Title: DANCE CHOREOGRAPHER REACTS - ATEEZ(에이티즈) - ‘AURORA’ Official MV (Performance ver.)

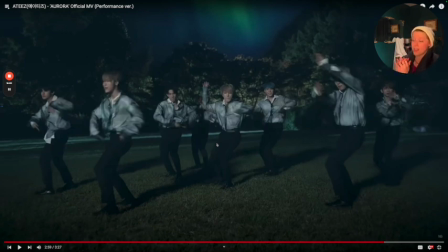(16:31)
So that's my thing, is if you're going to go really big and full on a bass, you want to make sure that the basses are in line with each other in your choices. So for me, that would just be one thing. It should just be a da-da, or maybe how they get in and out of it slightly different, but I don't mind it because it was clean.
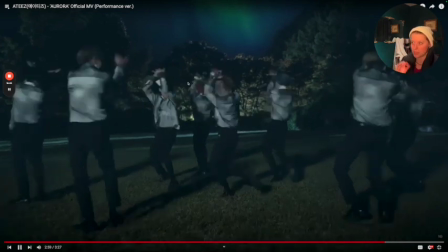(16:49)
You know what I mean? It's just more of a preferential thing there. Turning it around too. Love that.
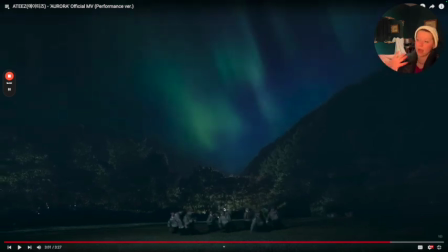(16:54)
And I liked the pan out to the wide shot, just like we saw in the first chorus.
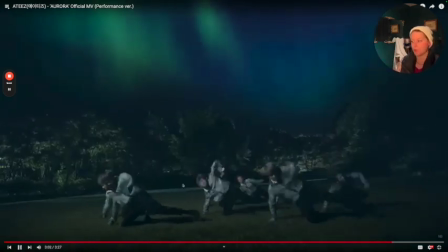(16:59)
I very much like that. That's cool. Ties the bridge together very well.
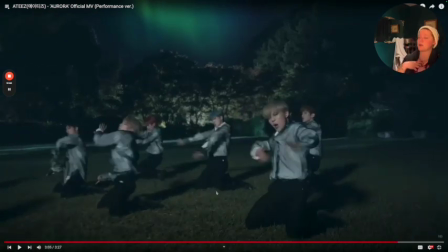(17:03)
The push through, vroom, and everybody committing by allowing the chest to go first and taking their head down.
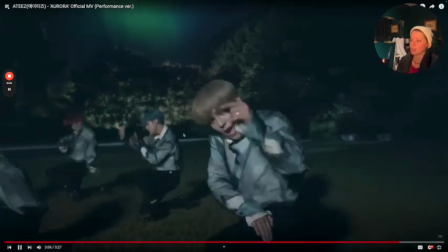(17:10)
I like that a lot.
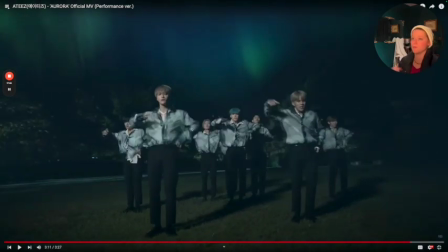(17:15)
The boom, boom, boom, boom. I like this build up. I do wish it's about as refined as when I saw them in their performance number 3. That's what it kind of feels like it's gleaned from, which I really like. But I would give them my same notes, just being very mindful of how you swing into your position.
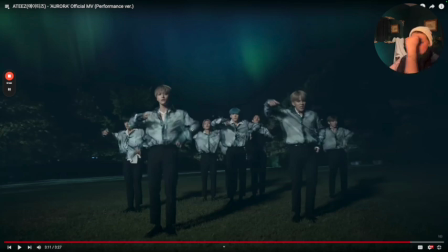(17:34)
You want to make sure the range is similar in the timing, not just getting to the place at the same time.
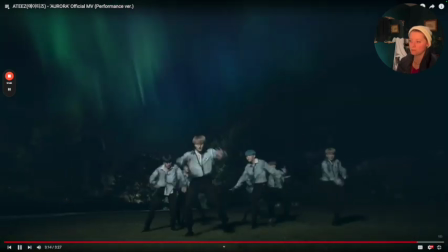(17:40)
You know, how you get there does matter too. Yep, hitting it through.
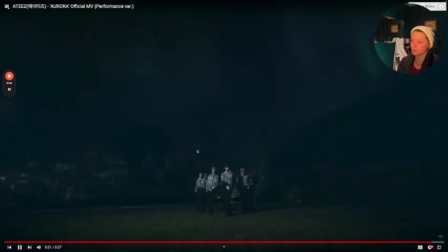(17:49)
Da, da, da, da. Yeah, so I like that ending. It's nice, it's simple, it's effective. And having the pan out, really getting to showcase the whole name of the track.
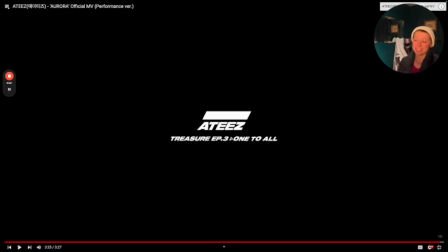(17:59)
That was fun. I enjoyed that, and I'm glad that I was able to catch it so I could actually take a look at it around the time where all the other ones I was looking at are happening too. Thank you guys so much for watching. I hope I was helpful in some way. If you want to see more ATEEZ, XG, 17, K-pop, things of the like, I have so much of it on YouTube, but I have so much more on Patreon, like a lot more. So if that's something that piques your interest, no better time like the present to go over there and binge to your heart's content. There's plenty more where this came from, for sure. And like I said, I've been really enjoying my time with ATEEZ. I really feel like I've been growing a lot as a choreographer and as somebody who looks at choreography. I really feel like I've been able to look at things from different lenses, and I think that's important for people in general, you know, to learn different perspectives and learn different things, like things during different times of life are going to register differently. And I'm very appreciative of the fan base of ATEEZ to be so gracious to me, especially when my critiques maybe stemmed more constructive than positive, you know. So I'm very thankful for that, and I can't wait to continue. I know their newer stuff is definitely where all of people's favorites are from their later work, so I can't wait till I get to that. But of course I want to take time to appreciate where they came from, which is this era of Treasure specifically. So once again, I am Jess, and I will catch you on the flip side. Bye.